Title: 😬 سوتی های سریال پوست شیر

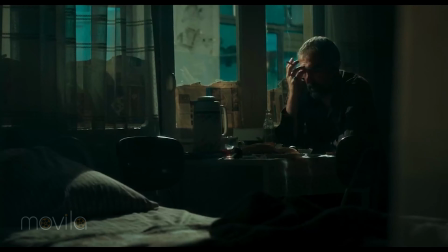[4:00]
ایراد پنجم فیلم به نظرم اینه که این دوستان نعیم و آقا رضا پروانه اینا خیلی بیکارن و
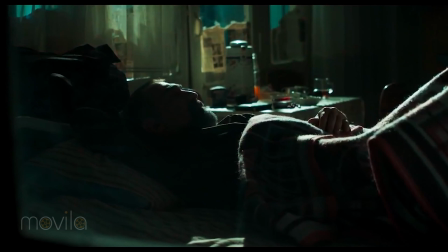[4:09]
اصلا درگیر شغلی درآمدی یک جای کار کنن، به هر حال شما چجوری زندگیتون رو میچرخونید بدون کار کردن؟
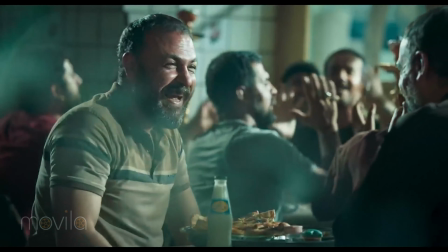[4:17]
همش هم علافن توی چایخونه و قهوه‌خونه، یکم عجیبه.
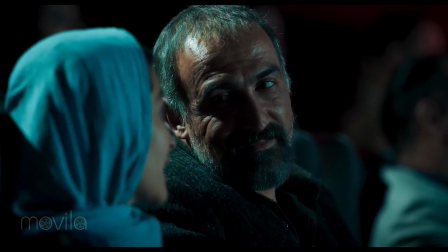[4:23]
به هر حال توی فضایی آدم درگیر کاره، باید خرج زن و بچه و زندگی اینا رو بده دیگه. در حال حتی اگر کار خلاف هم میکنن یه جوری به هر حال یه پولی بهشون میرسه، یه درآمدی دارن از راه عجیب غریبی، اونم باید ببینیم دیگه که بفهمیم زندگی چجوری، چون جزئیات مختلفی به فیلم نشون میده و این بخش خیلی جای سوال داره کهش پرداخته نمیشه. از اینجا بعد یکم ایرادایی که میخوایم بگیریم درباره قصه است. ایراد شماره 6 به نظرم درباره اینه که اونجایی که وقتی نعیم میخواست با دخترش برگرده از شمال،
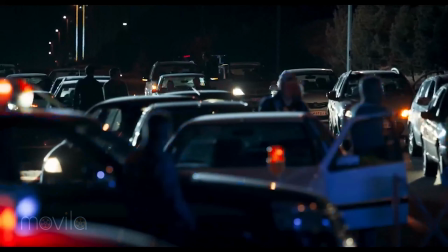[4:56]
راه و جلوش بستن خب این برای این بود که نعیم راهش کچه و اونو
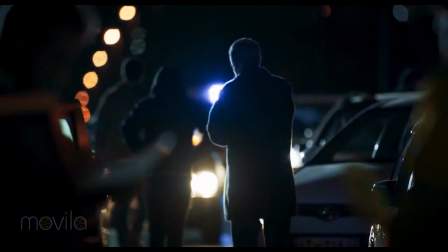[5:02]
بیان حالا بهش یه چیزی هم تو این وسط بزنن و نمیدونم بیهوشش کنن و
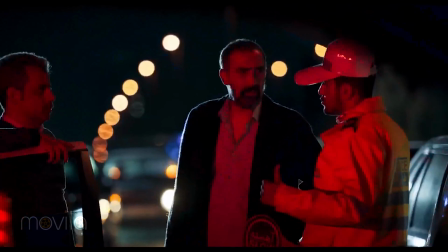[5:08]
بعد دخترش ازش جدا کنن. از کجا معلوم نعیم از ماشین میومد بیرون؟
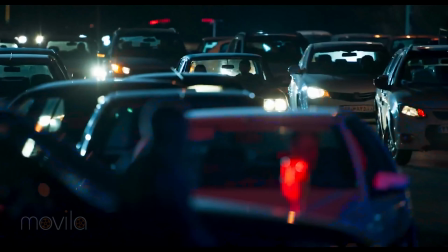[5:13]
از کجا معلوم اصلا حالش بد نمیشد یه جا وای میساد توی شلوغی؟
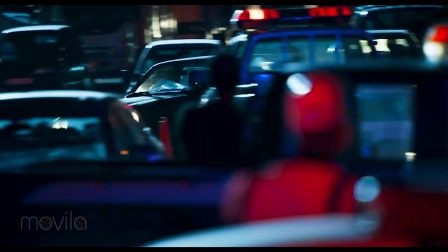[5:18]
از کجا معلوم اصلا دخترش رانندگی نمیکرد؟
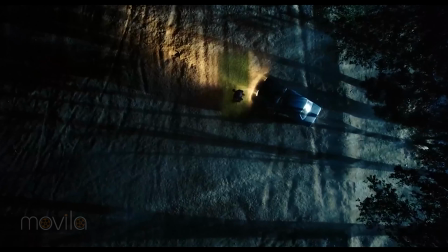[5:21]
و این همه اتفاق و چیزی که فقط نعیمه بیاد دقیقا تو همون جاده‌ای که شما میخواستید، یکم غیر منطقی نیست؟
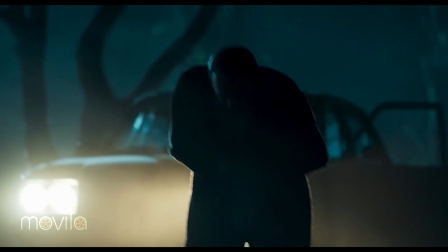[5:29]
یعنی هزار تا اتفاق ممکنه این به این بیفته که اون دقیقا هدفی که آقا دزده دارن نشه. این به نظرم یکم قابل هضم نیست. ایراد هفتم به نظرم برمیگره به جایی که شهاب حسینی، همون آقای پلیس مشکات،
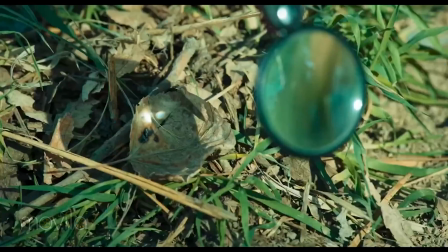[5:42]
داره دنبال سرنخی میگرده از محلی که ساحل گم شده نعیم افتاده بود.
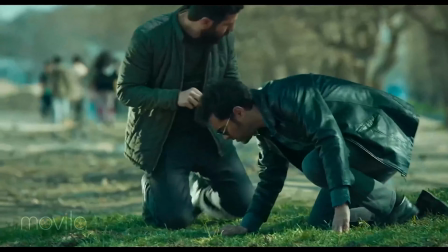[5:48]
یه دستبندیه چند تا مهرش که حروفی روشه به انگلیسی اینا افتاده و داره اینا رو کنار هم میچینه به اسم شاید یه آدمی برسه.
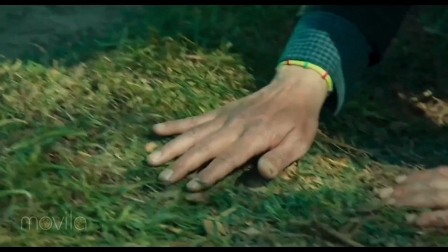[5:57]
از کجا معلوم که این تعداد حروف همونقدر مثلا 5 تا کلمه رو دقیقا پیدا میکنی؟
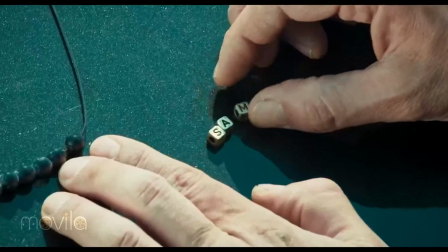[6:04]
شاید بیشتر از اون باشه، شاید اصلا این ربطی به اون ماجرا نداشته باشه، شاید.
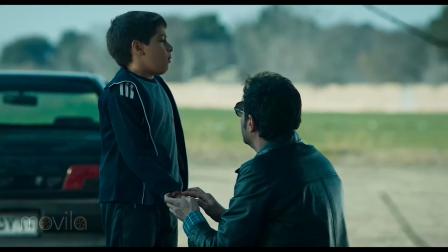[6:09]
بعد پیدا شدنش هم یکم عجیبه، خودش همجوری خلوچلی میگرده از یکی بچه ها پیدا میکنه،
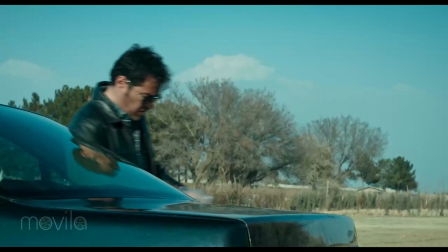[6:14]
یکم عجیبه دیگه، آدم نمیتونه خیلی راحت باورش کنه.
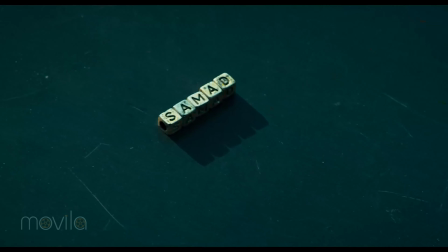[6:19]
میچینه کنار هم در میاد صمد، یکم عجیبه. ایراد هشتم به نظرم برمیگرده به قسمت دوم سریال، جایی که شهاب حسینی اون پلیس مشکات
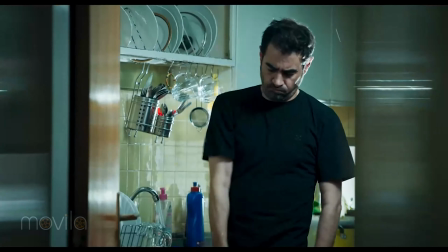[6:31]
که خیلی ازش نمیدونیم و یه آدمی که توی اداره پلیس کار میکنه میره سراغش،
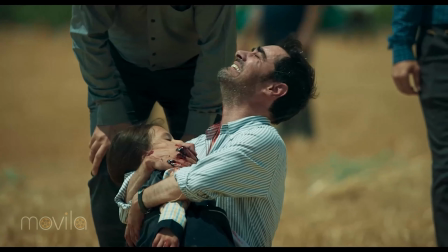[6:37]
همکارش میره سراغش و میبینیم که با یه آدم دیوونهی که یه خاطره خیلی تلخی داره اینجوری طرفی.
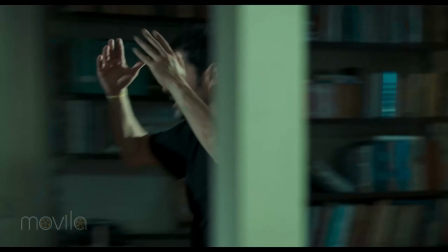[6:44]
سوال اینه که این آدم چطوری اینقدر سریع روبه راه میشه، خوب میشه و برمیگرده سر کار؟
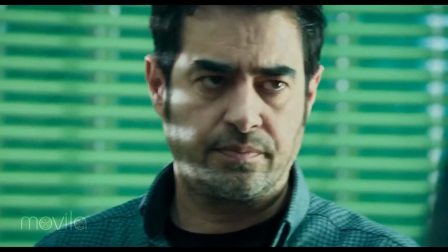[6:50]
یکم باز عجیبه.
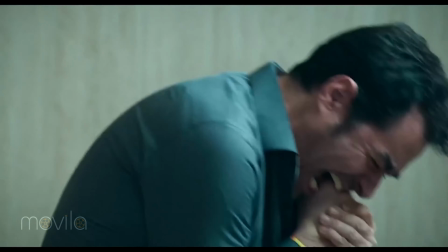[6:52]
یعنی شما آدمی که این ضربه عجیب خورده، دخترش از دست داده، بعد یک سال سر کار نرفته انگار،
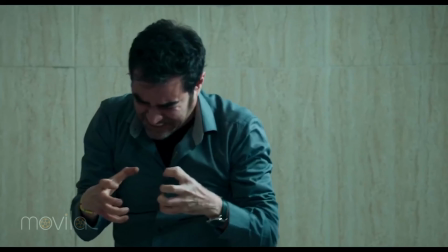[7:00]
برمیگرده همون جوری، اصلا برای چی یه سال نباید بری سر کار؟ هیچ کی نمیگه مثلا چرا، بعد همجوری راحت بیای سر کار دوباره، بعد بیان التماس تو کن تو رو خدا بیا، یه جوریه دیگه، قبول کنی.
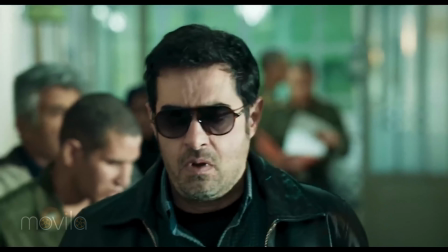[7:13]
چجوری اینقدر راحت خوب میشی تو؟ چجوری اینقدر راحت میتونی برگردی بعدی و دایه دار قانون بشی، اینقدر منطقی بشی توی که اینقدر افسرده بودی؟ ایراد شماره نهم به نظرم چیزیه که خیلی پیاز داغش رو زیاد کردن. کسی که ساحل و نگه داشته رو ما چرا نباید ببینیم؟
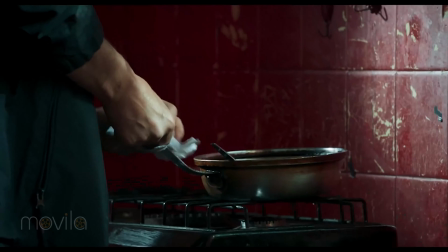[7:29]
اینقدر اذیت کننده، اینقدر دیوانوار دوربین نمیخواد نشون بده، انگار میخواد مخاطب رو اذیت کنه.
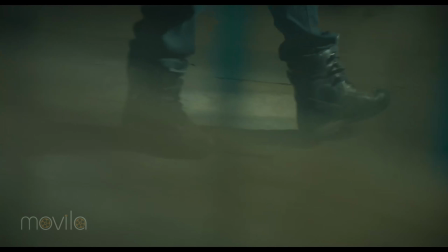[7:35]
تعلیق خوبی هم نیست، چون تعلیق از جهل مخاطب نمیاد، از اتفاقا اطلاعاتی که داره و میچینه کنار هم میگه ای چی میشه، قراره چیکار کنه فلانی،
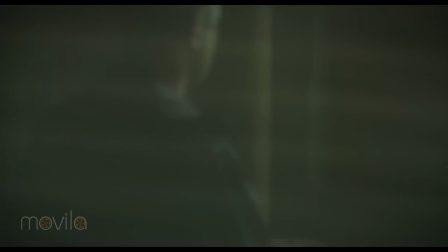[7:44]
از اینا میاد، از اطلاعاتی که داره و حالا حدسی که میخواد نسبت به اون اطلاعات بزنه، نه از چیزایی که نمیدونه.
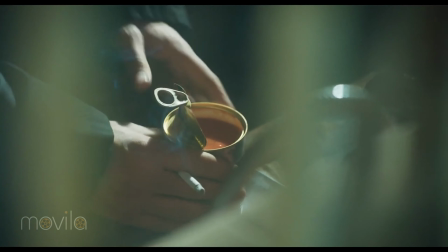[7:51]
خب ما نمیدونیم کیه، خب خیلی جالب بود، نمیدونیم کیه دیگه، هی دوباره نشونش نمیده، هی نشونش نمیده.